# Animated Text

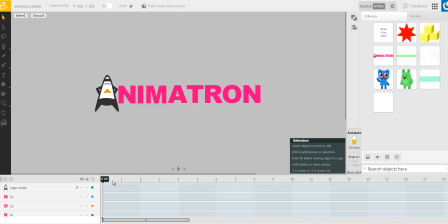4:10 And let's create the keyframe, let's say, somewhere here. I'm gonna drag this so I can see more of the timeline. And I'm gonna make it pretty short, so.
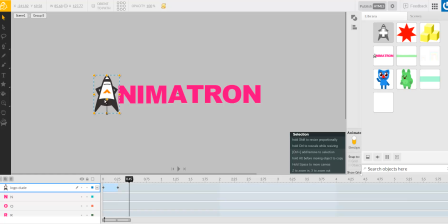4:30 Over here, I'm making 3 keyframes. I'll show you why. And the first keyframe is going to be somewhere off screen. Like this blue line that I'm dragging here, it shows you the trajectory of the object, the way it twins.
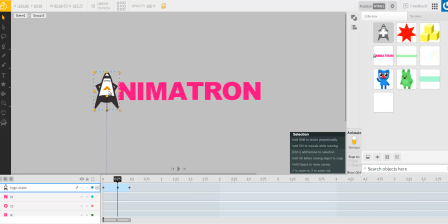4:46 So the way this happens is, so on this intermediate keyframe, I make him overshoot the target a little bit. This is what's called antic in animation. And then, he comes back in. So this is slightly less boring motion.
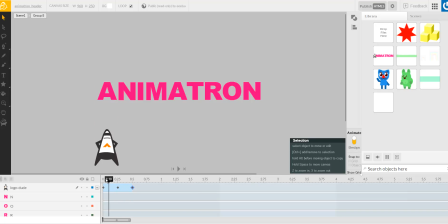5:04 And 0.5 seconds, he's done doing whatever he needs to do. And now let's do the text effect. So what we're gonna do is we are going to create some keyframes at let's say 1 second.
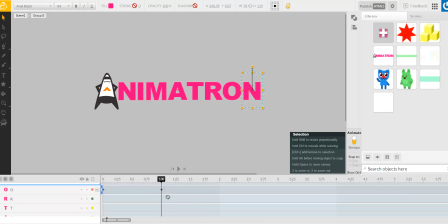5:25 So we're gonna create a keyframe at every layer. This is pretty boring work, but you're lucky this word's not longer than it is.
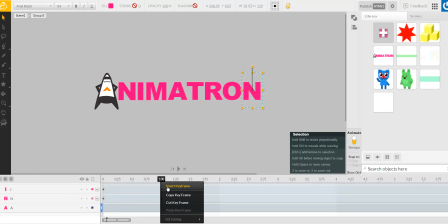5:41 Try to contain your excitement while I'm keying stuff here.
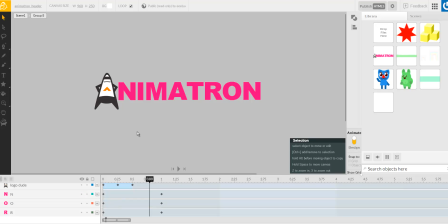5:46 Right now, we're going to animate these letters smoothly unrolling from underneath the guy when the guy lands in this final position. So, first of all, what we're going to do is we're just going to make all these letters animation start at 0.5, where we want it to start.
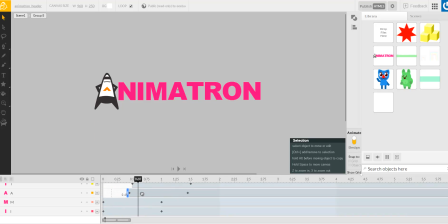6:03 So, let's just move all of these layers into where we want it to be. So, until 0.5, there's nothing on there. And almost done.
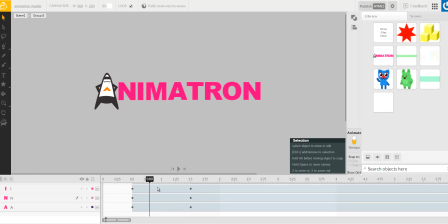6:20 Okay, so now the guy goes here, the letters appear. But now we want them to unroll, right? So on 1.5, we're gonna move those letters slightly to give it a tween. Animatron sees that they've moved and it creates a tween automatically because we're in animate mode, and that's what it does.
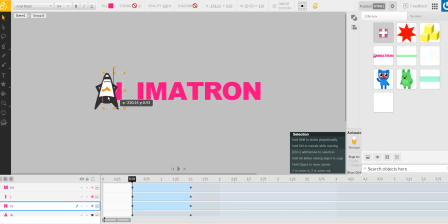6:41 And this way we can now change the first frame, which means move the letter behind the guy, which is what we wanted in the first place. And keep track of your blue line, it should be straight. Or kinda straight.
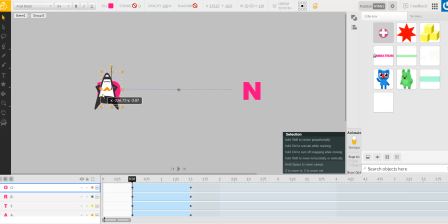6:58 And this way we could make sure that it unrolls properly. There you go. So what happens now is guy comes in, the name unrolls.
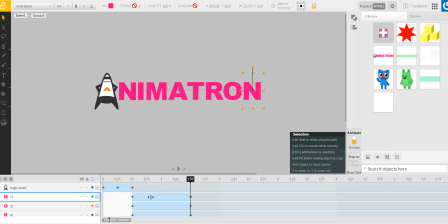7:16 I think it's a little bit too slow, so I'm just gonna move all these keyframes to the left. And that's a pretty quick operation, let's just do that. And once it's done, you're gonna have your effect.
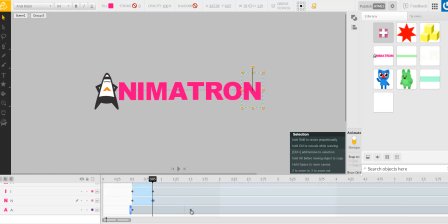7:36 But what we also want to do is we also want it to be looping because it's a header, right? It's continuously going to be on the screen. So let's make it disappear in a way that would be interesting.
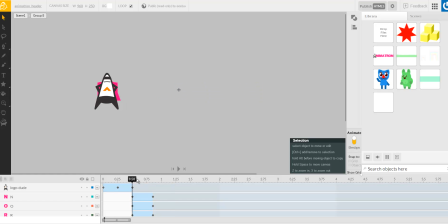7:54 Okay, so yeah, let's try and move it out of the screen in a way that will seem interesting. So this guy,
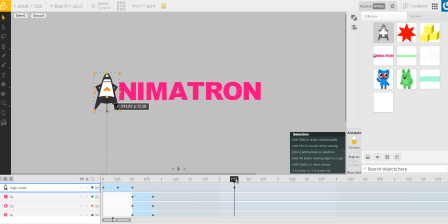8:13 put a keyframe here, and make him fly off the screen.